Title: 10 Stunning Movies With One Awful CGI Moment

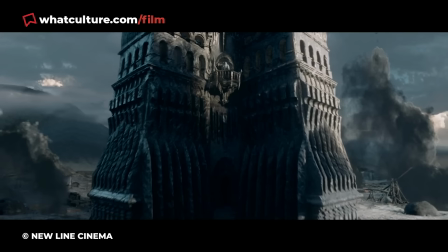0:00 CGI is a wonderful tool in the right hands, and can be employed to create fantastical worlds and creatures,
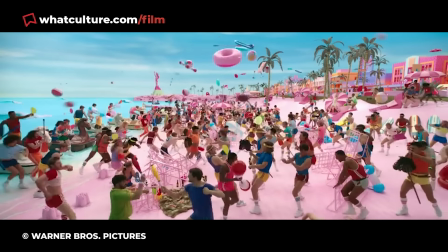0:07 or even everyday objects or landscapes in some cases. However, if the digital wizardry does not quite sing,
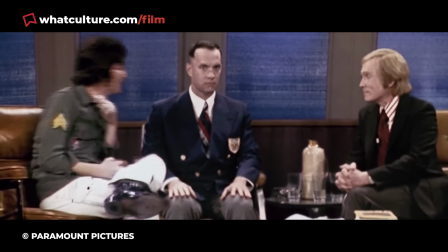0:15 then viewers will be subjected to ghastly images that break any sense of immersion into the story.
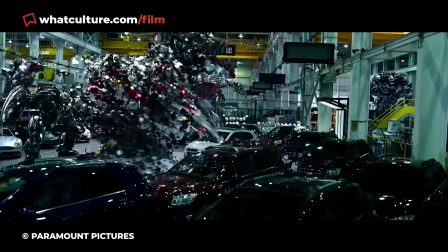0:21 And bad CGI stands out even more in films where the visual effects are otherwise stunning, as you're about to unfortunately see.
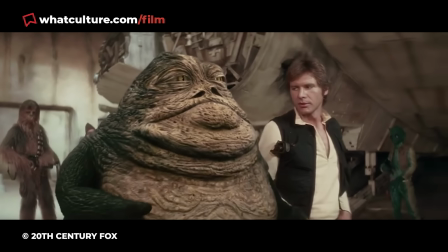0:29 It might be a fleeting moment of wonky green screen use or instance of the uncanny valley,
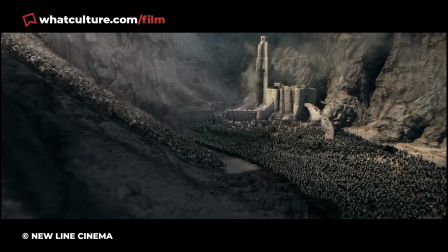0:35 but these moments stick to people's minds and end up undermining the visual splendor surrounding it.
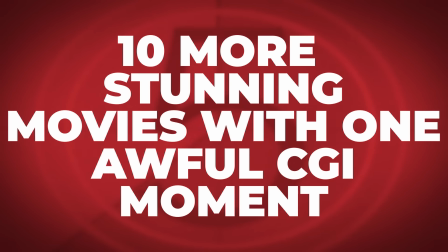0:41 So I am Gareth, this is WhatCulture, and here are 10 more stunning movies with one awful CGI moment.
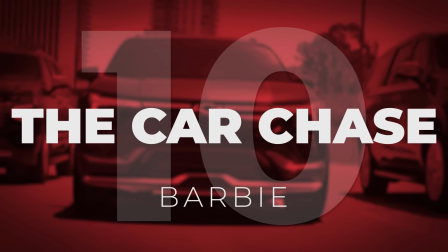0:48 10. The Car Chase, Barbie. This entry is unique in that it does not instantly appear to be awful,
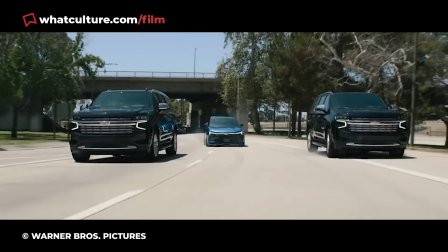0:55 but upon further scrutiny it is a rather unsightly image which falls flat in the otherwise vibrant and colourful Barbie.
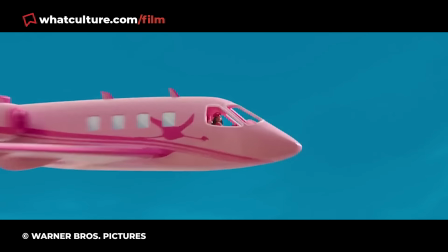1:02 Greta Gerwig's 2023 box office triumph boasts imaginative production design and costuming,
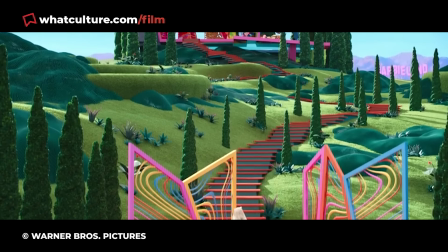1:08 and the visual effects used to extend the pre-existing sets are usually top-notch.
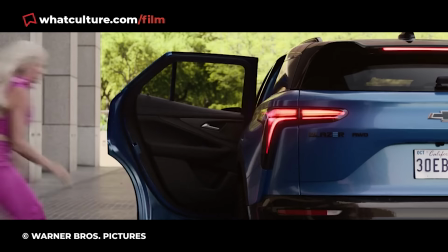1:13 However, the car chase that ensues once Gloria and Sasha break Barbie out of Mattel's headquarters lacks any kinetic flair behind it,
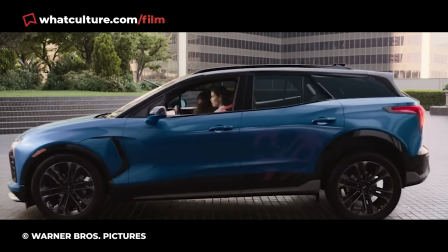1:21 and is shot like a run-of-the-mill car commercial. The main vehicle in the set piece, the Chevrolet Blazer SSEV,
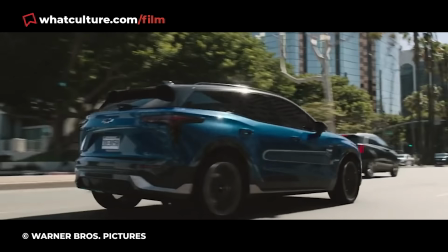1:28 especially sticks out due to its janky movements and unusual shade of blue, whose rendering and lighting does not match the black SUVs next to it.
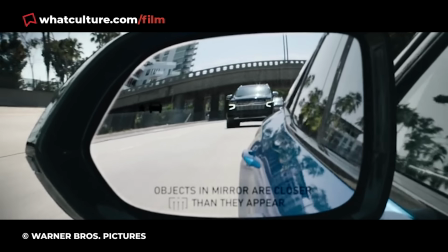1:36 As mentioned before, it doesn't immediately stand out, but in an era where fans pore over films for virtually every possible detail,
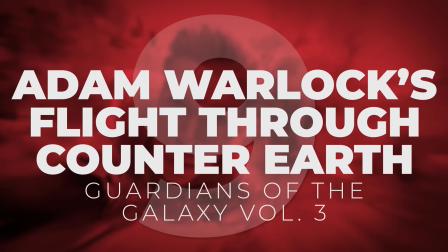1:44 it just fails to hold up compared to the rest of the movie. 9. Adam Warlock's Flight Through Counter-Earth, Guardians of the Galaxy Vol.
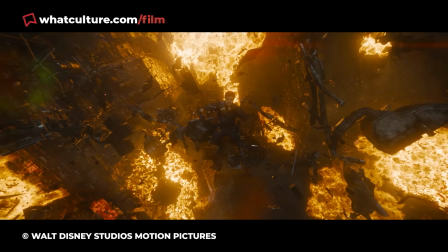1:52 3 The MCU is well-known for its reliance on visual effects, to a fault in many cases, and Guardians of the Galaxy Vol.
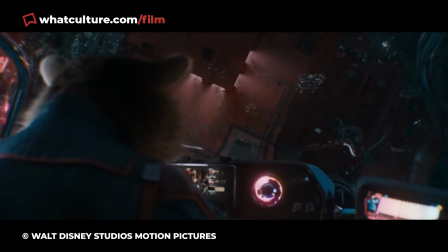2:00 3 is no different.
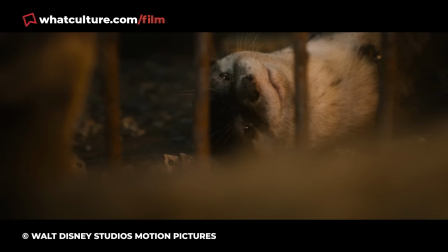2:01 Fortunately, James Gunn's franchise Farewell is a fantastically realized world, with near-impeccable effects work on both the practical and digital fronts.
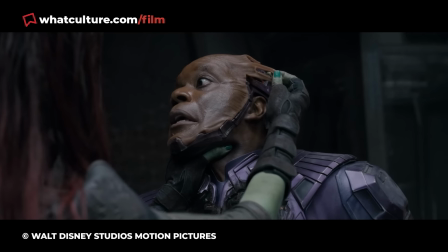2:11 However, one moment fails to match the rest of the trilogy capper's visual splendor,
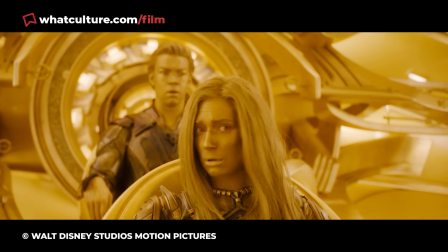2:15 and it involves Adam Warlock's desperate flight through Counter-Earth to save Aisha from impending doom.
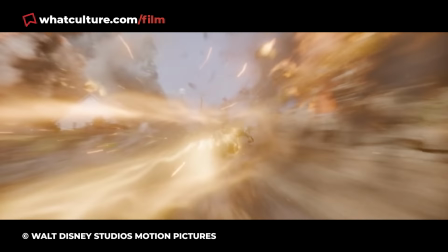2:21 The Sovereign Creation's flight through the exploding planet is undeniably energetic,
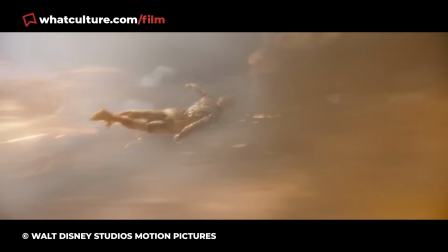2:26 and conveys his astonishing speed, but is let down by its odd camera placement and almost wobbly movement.
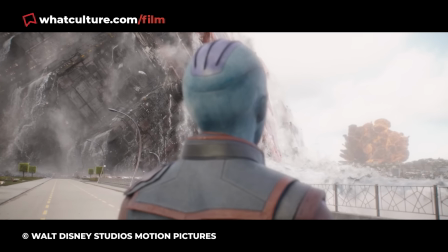2:33 This brings a lot of attention to the VFX being used to create the sequence, and not in a good way.
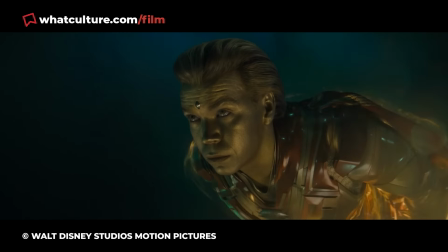2:38 One can feel that Gunn and his creative team were going for a frenzied and immersive depiction of Warlock's flight, but it did not quite soar as expected.
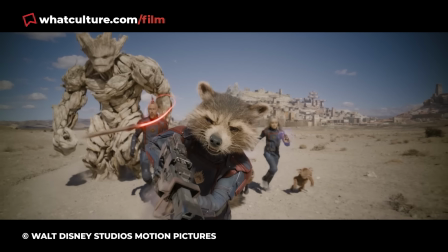2:47 Hopefully, the director will have more success depicting the ability of flight in 2025's Superman Legacy.
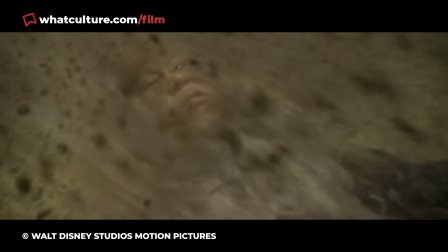2:53 What do you think is the best superhero flight scene in movie history, folks? You let me know in the comments section right down below.
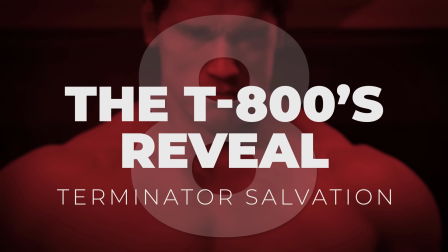2:59 8. The T-800's Reveal – Terminator Salvation Say what you will about Terminator Salvation's story and character work,
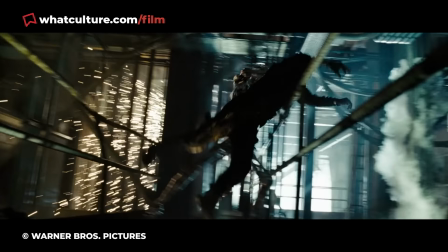3:07 or any Terminator film post-Judgment Day, but the 2009 reboot-slash-sequel had pretty solid visual effects.
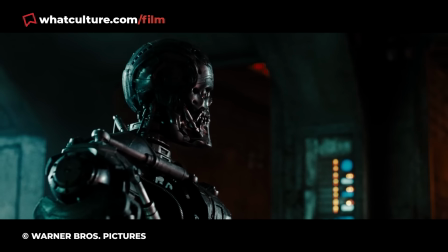3:14 McG's much-maligned follow-up features a variety of well-forged killing machines,
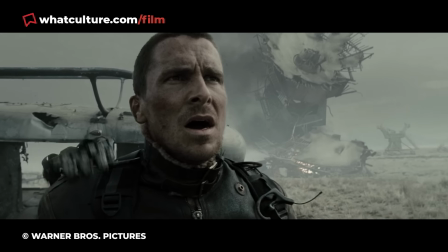3:18 and the attempts to integrate them with more tactile practical creations are admirable.
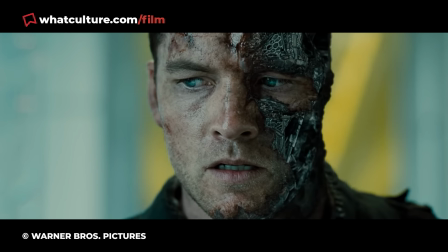3:23 All this said, what was clearly intended to be the film's standout VFX shot ended up being a terrible misfire.
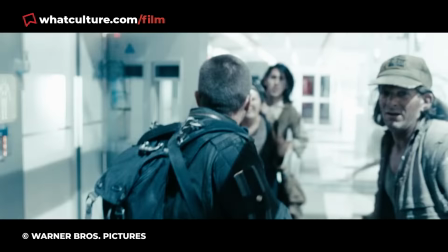3:29 While Marcus and John Connor rescue Carl Rees and Star from a Skynet facility, they are ambushed by a T-800,
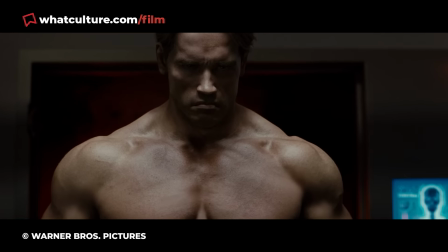3:37 in this case Roland Kickinger, with Arnold Schwarzenegger's likeness, Creating digital humans, whether fully or partial,
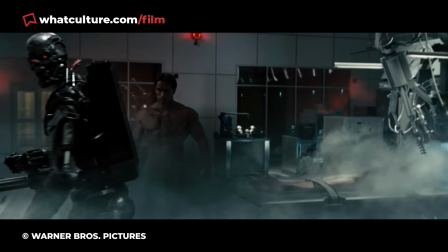3:43 will always be a challenge, and Terminator Salvation unfortunately did not succeed in this regard.
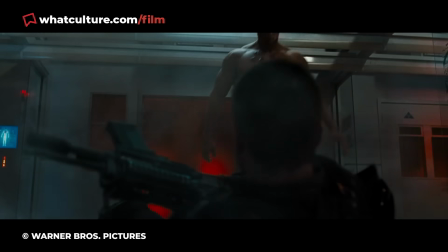3:50 The T-800's visage did not overcome the pitfalls of the Uncanny Valley, and what it did instead was put off fans,
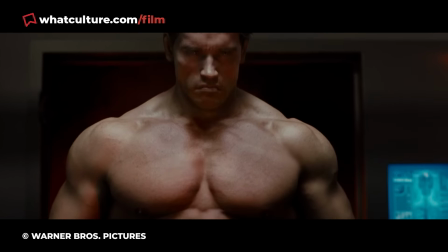3:56 and remind them that digitally rendered humans are still some ways off before they can be considered realistic.
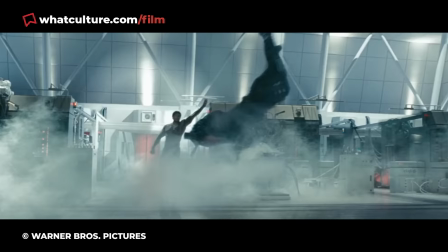4:02 They had a go, though. 7.
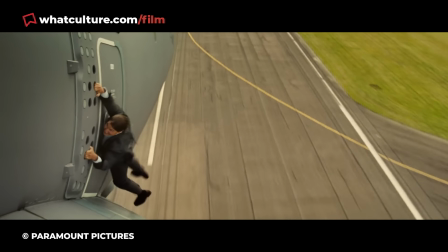4:04 Ilsa Rescues Ethan, Mission Impossible Rogue Nation The Mission Impossible franchise has always boasted reliably well-crafted visuals.
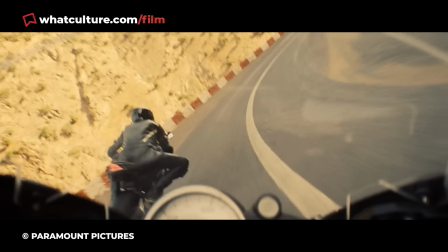4:12 They are, for the most part, sleek and well-directed blockbusters, whose blend of practical stunt work with digital touch-ups makes for a winning formula.
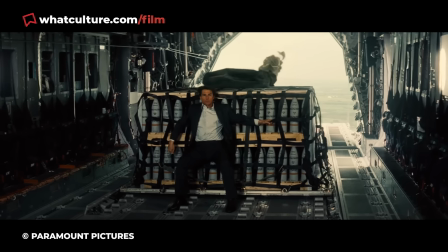4:20 However, this particular combination did not quite work out as hoped in Christopher McQuarrie's franchise debut. Specifically, Ethan Hunt's infiltration of an underwater vault in Casablanca.
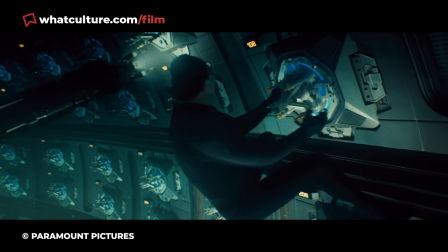4:31 The sequence is expectedly nail-biting and the VFX used to flesh out the vault's security features are sound enough,
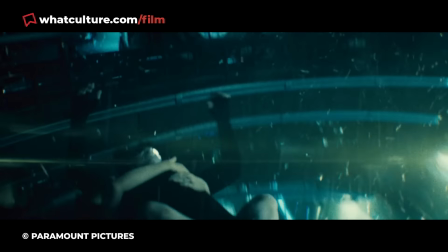4:36 but once Ilsa Faust has to rescue a drowning hunt, everything nearly falls apart.
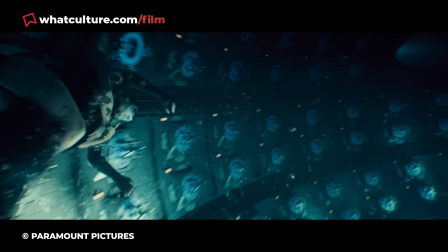4:41 The ragdoll physics used to showcase Ilsa grabbing an unconscious Ethan are distractingly inauthentic, and almost detract from the intense events at play.
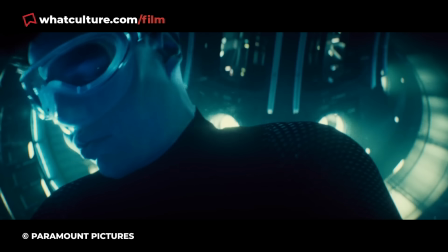4:50 The use of VFX in this instance was understandable, as performing the stunt in Raging Waters would have been way too dangerous, even for Tom Cruise.
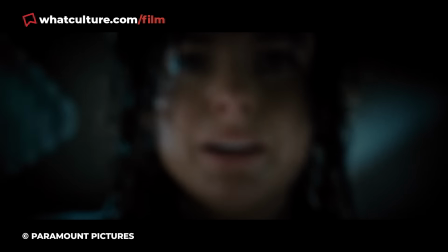4:59 But that brief moment is still unsettling in an otherwise excellent actioner. 6.
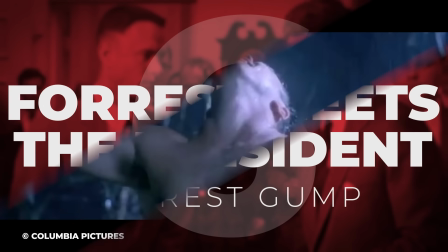5:04 Forrest Meets the President, Forrest Gump 1994 was a really good year for cinema,
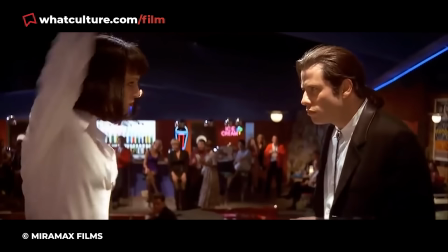5:09 as medium gems such as The Shawshank Redemption, Pulp Fiction, and Leon the Professional wowed audiences nearly three decades ago.
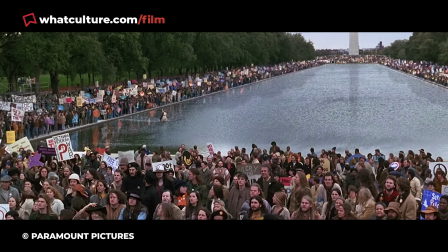5:17 And alongside those gems exists Robert Zemeckis' adaptation of the 1986 Winston Groom novel,
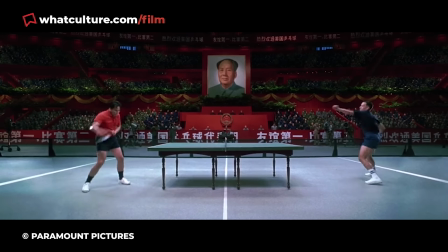5:24 which was a critical success, box office hit, and pop culture mainstay. For its time, Forrest Gump is a delight for the eyes,
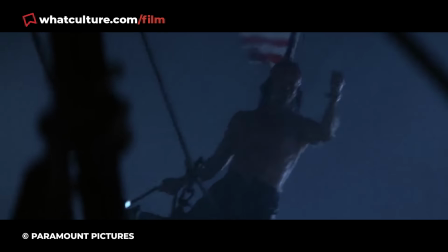5:31 as it pioneered multiple advancements in filmmaking techniques such as rotoscoping, compositing, and image warping.
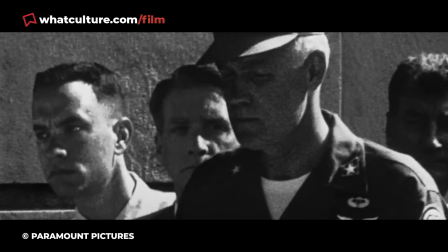5:38 These techniques were employed most notably during the titular character's iconic meetings with various historical figures,
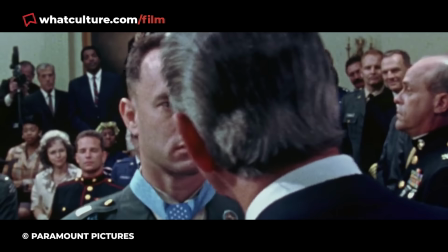5:44 and while they are charming, they are certainly limited in their fidelity. Particularly notable is Gump's encounter with John F. Kennedy,
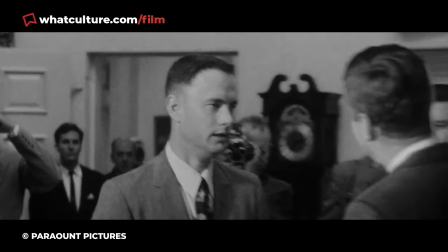5:51 which was designed to give the impression that Tom Hanks and the famed president were in the same shot talking to each other.
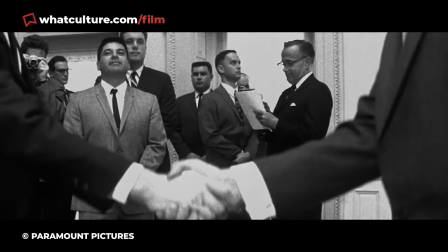5:57 The moment itself is fun enough, but is just let down by the fact that the technology used to realize it was still in its infancy.
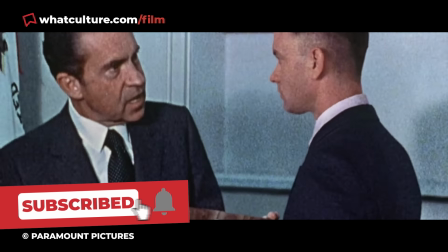6:04 Cheers for tapping on this video today, folks! Hit that subscribe button down below for more WhatCulture videos on your screen.
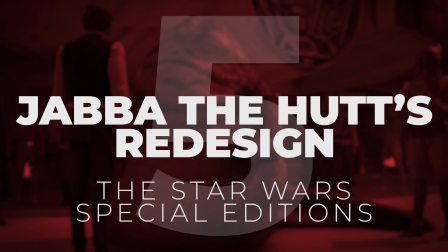6:11 5. Jabba the Hutt Redesigned The Star Wars Special Editions The technical
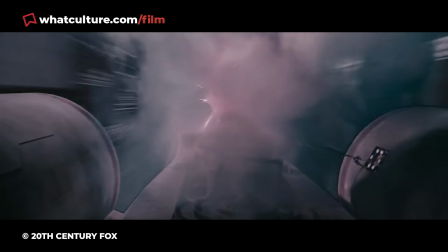6:16 advancement made as a result of the original Star Wars trilogy needs no introduction.
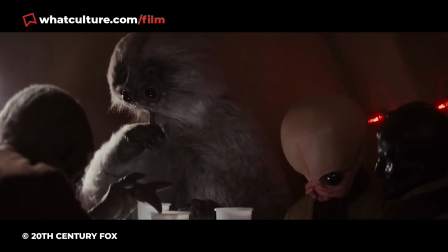6:21 Realizing a galaxy far, far away was a Herculean task, but George Lucas and his fellow filmmakers achieved it with a plum.
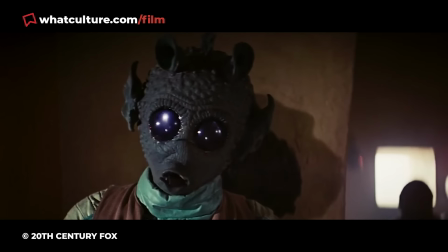6:29 Regrettably, Lucas then felt the need to add unnecessary flourishes in subsequent releases of the trilogy, especially in the Special Edition.
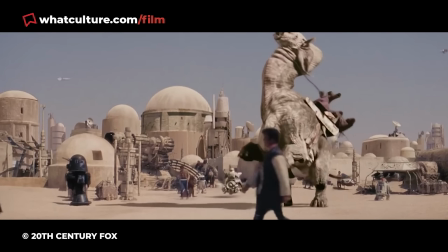6:36 Whether it was extra stormtroopers at a checkpoint, or various alien species in different scenes, the Digital Editions feel woefully out of place in the feature.
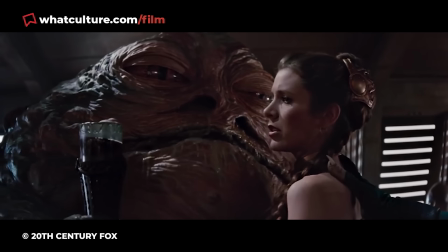6:45 This is most notable in Jabba the Hutt's introduction.
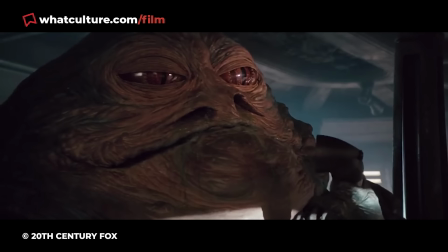6:48 The fan-favorite antagonist was brought to life using practical means back in the day, but in the special edition he was replaced by a ghastly CG creation.
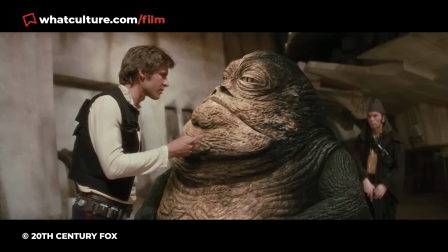6:57 This is especially jarring when he is put up against the very tangible likes of Han Solo and the practical production design.
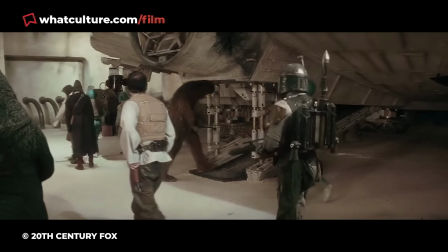7:04 To make proceedings worse, the scene also features a rather awkwardly imposed Boba Fett in the mix, further highlighting the artifice of it all.
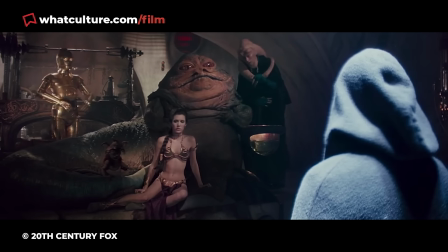7:12 In all fairness, Java was included because the original plans had intended for him to be in the scene, but technological and budgetary limitations stood in his way.
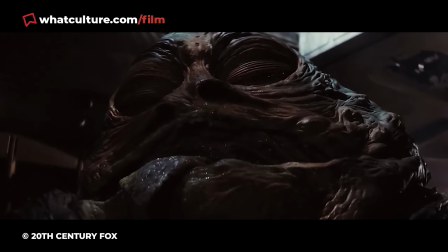7:21 And while seeing the Hutt crime boss is always a welcome sight, in this context sometimes it does not hurt to leave things as they were.
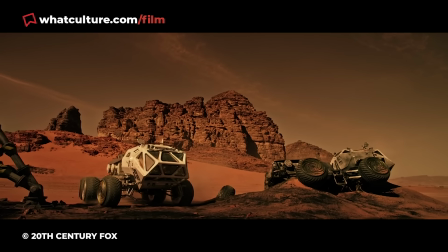7:28 4. Slimmed Down Mark Watney, The Martian Ridley Scott's 2015 big-budget adaptation of Andy Ware's brilliant book is impressive in its own right.
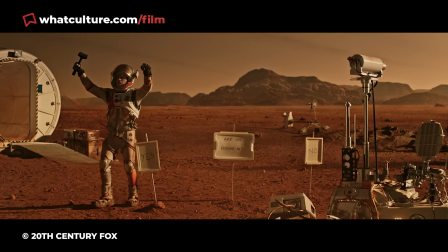7:38 The sci-fi epic captures the book's surprising but welcome warm tone and optimism,
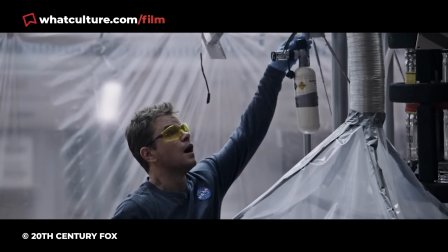7:43 and its scientific accuracy sometimes hits the mark in a satisfying manner.
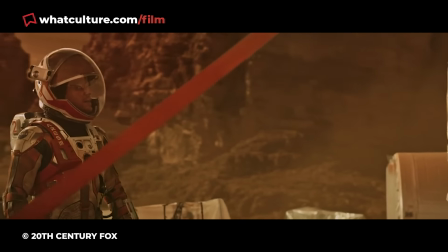7:47 The cinematography, visual effects and production design employed to convey Mark Watney's isolation on Mars,
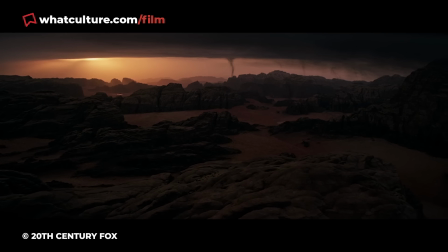7:53 all come together to present a harsh, lonely, yet somehow stunning world far removed from our own.
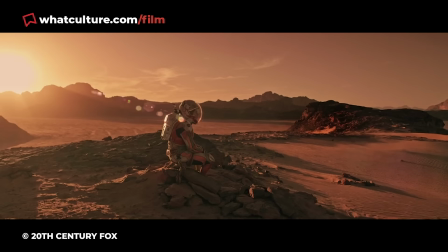7:59 Despite all this though, there is one CGI-heavy moment that does not meet the high standards set by the rest of the film.